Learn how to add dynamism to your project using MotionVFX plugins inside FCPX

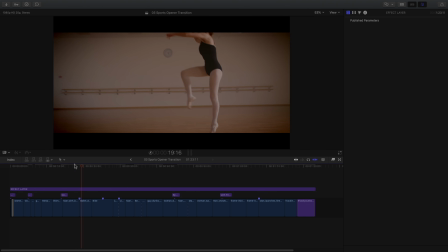[5:39]
It could be a long and painful process by adding retiming ramp or animation on each shot, but here I will use the mTransition scrub, which will spice my edit in 2 seconds.
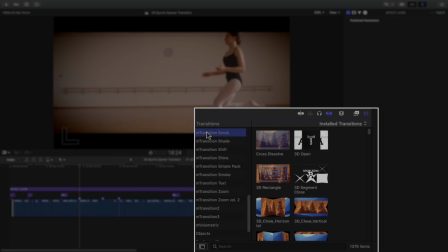[5:50]
To find mTransition scrub, you will have to go to the transitions library. mTransition scrub contains 30 transitions plus one custom transition.
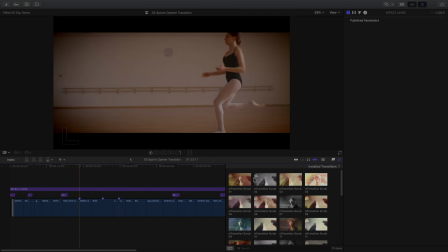[5:59]
To apply a transition, you can drag and drop the transition on the cut, or select the cut and double-click on the transition.
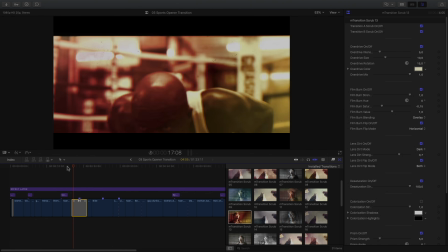[6:05]
In this case, by adding the transition 13, I will add some nice scrubbing acceleration at the end of the first clip, but also at the beginning of the second clip. For all the transitions, you will be able to customize all the effects. Each transition gets their own parameters.
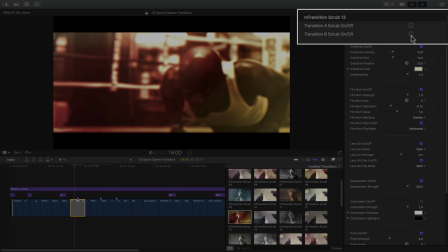[6:20]
In any case, you will be able to switch on or off the transition A or B, in case you just want to apply the effect on a specific timing.
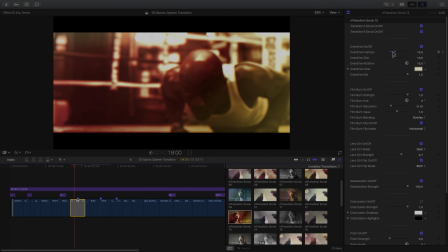[6:29]
You will be able to activate or deactivate each parameter, like the overdrive effect for example.
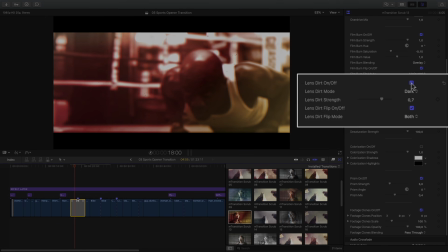[6:37]
Switch between light or dark lens dirt.
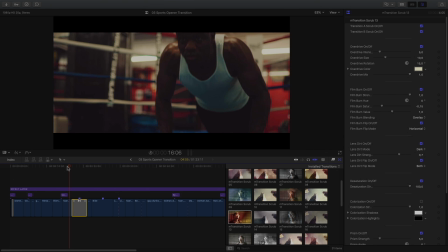[6:43]
Adding some scrub effect will add dynamism to repetitive motion or linear motion.
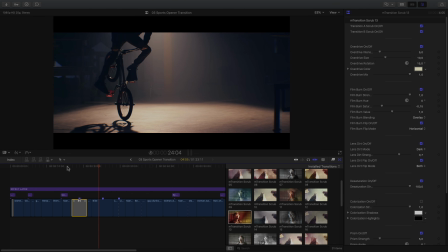[6:49]
What I really like about mTransition scrub is that you can use it also inside one clip to create some nice scrubbing effects.
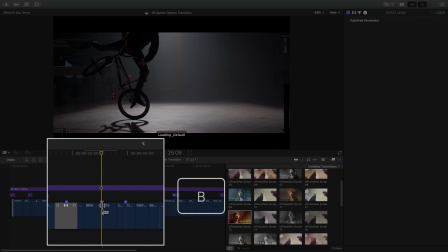[6:59]
To do so, you just have to add a cut inside your clip, then apply a transition on this cut.
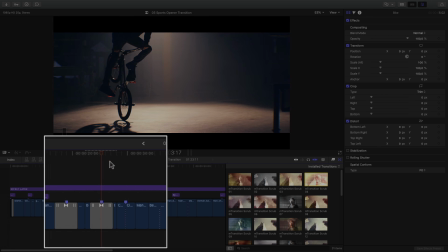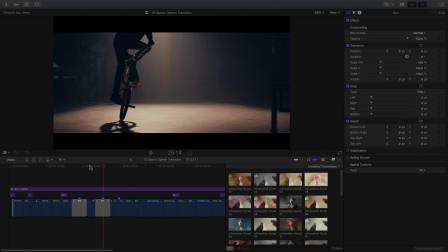[7:12]
As you can see, it's really fast and easy to create some complex scrubbing effects.
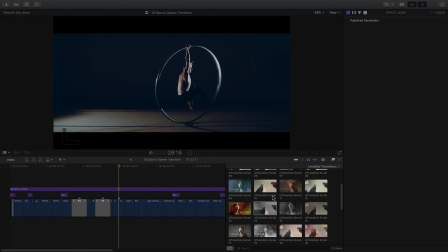[7:17]
Some transitions add also some distortion effects, like this one for example.
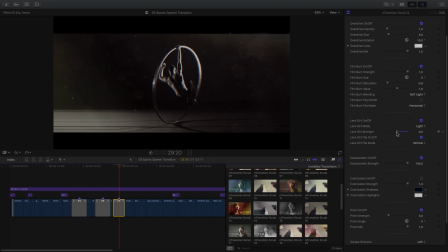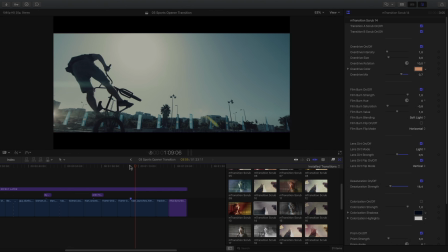[7:43]
But you can also create your own transition. To do so, I will select this clip. I would like to add some energy to this slow motion.
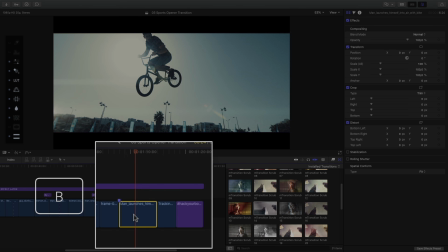[7:51]
So I will create a cut with the blade tool in the middle of the clip. And I will add the mTransition scrub custom preset.
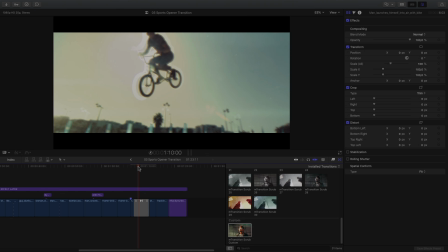[8:03]
With this preset, I can build from scratch the effect. I've got access to all the parameters.
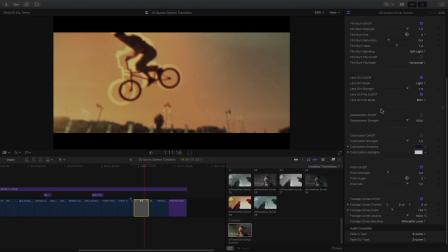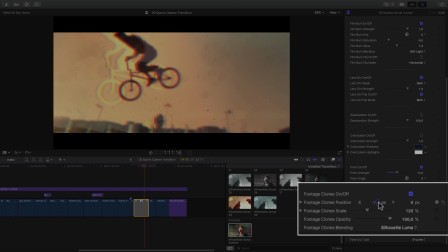[8:15]
Let's look at the footage clone parameter. With this parameter, you will be able to create some ghosting effect using the X and Y offset parameter.
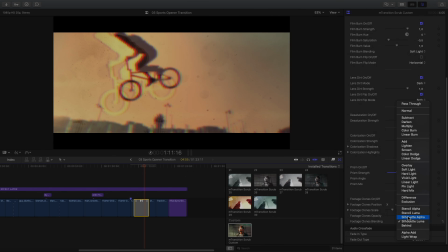[8:23]
You can also change the size and the blending mode.
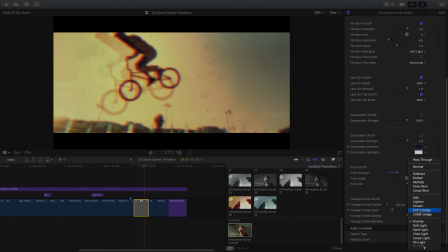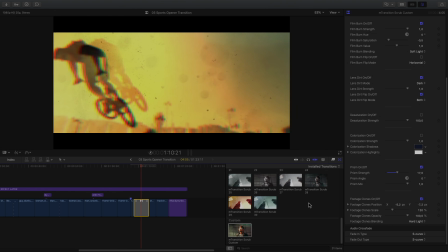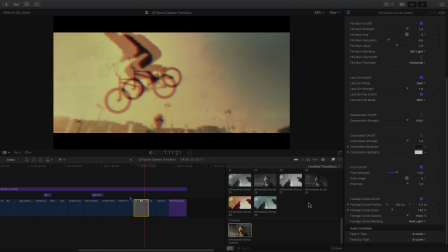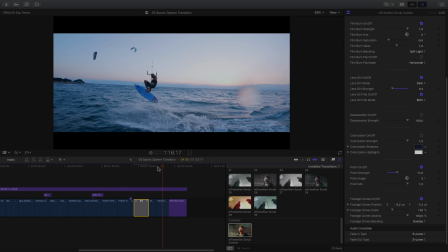[8:43]
To conclude this project, I will add a transition between the last shot and the ending title.
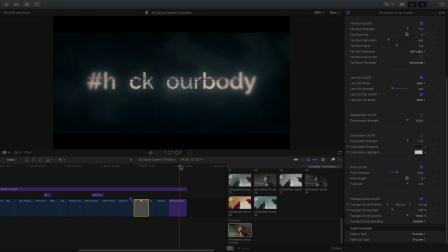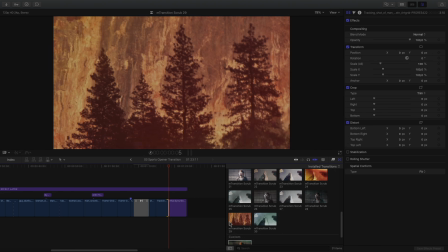[8:54]
As the titles are based on distortion, I will add this transition,
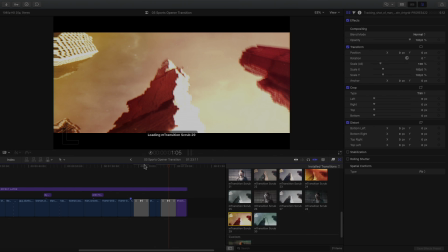[8:58]
as this one adds some nice distortion effect which will match perfectly with this title, like this.
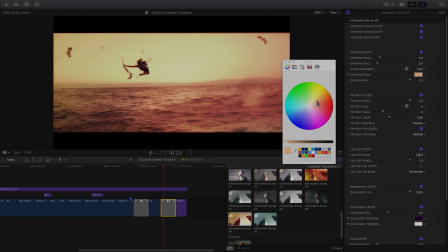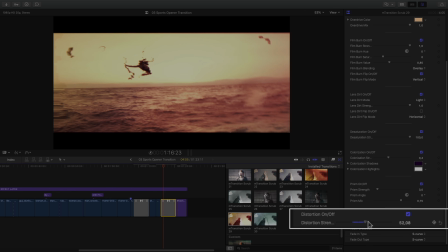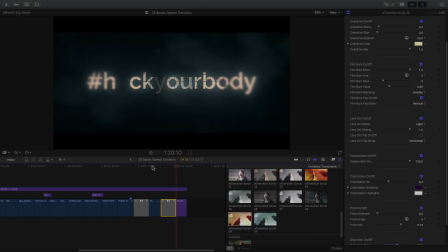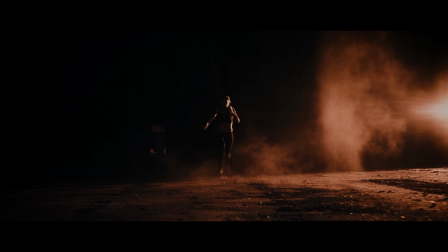[9:22]
To have more information about mFilmLook, mIntro glitch or mTransition scrub, one address, motionvfx.com.
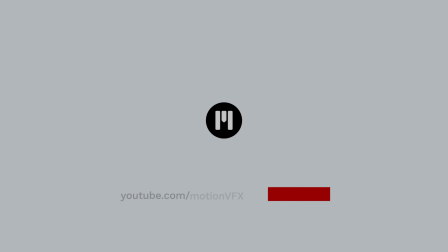[9:29]
To get more tutorials, don't forget to subscribe to MotionVFX YouTube channels. Thanks for watching. Ciao ciao. Bye bye.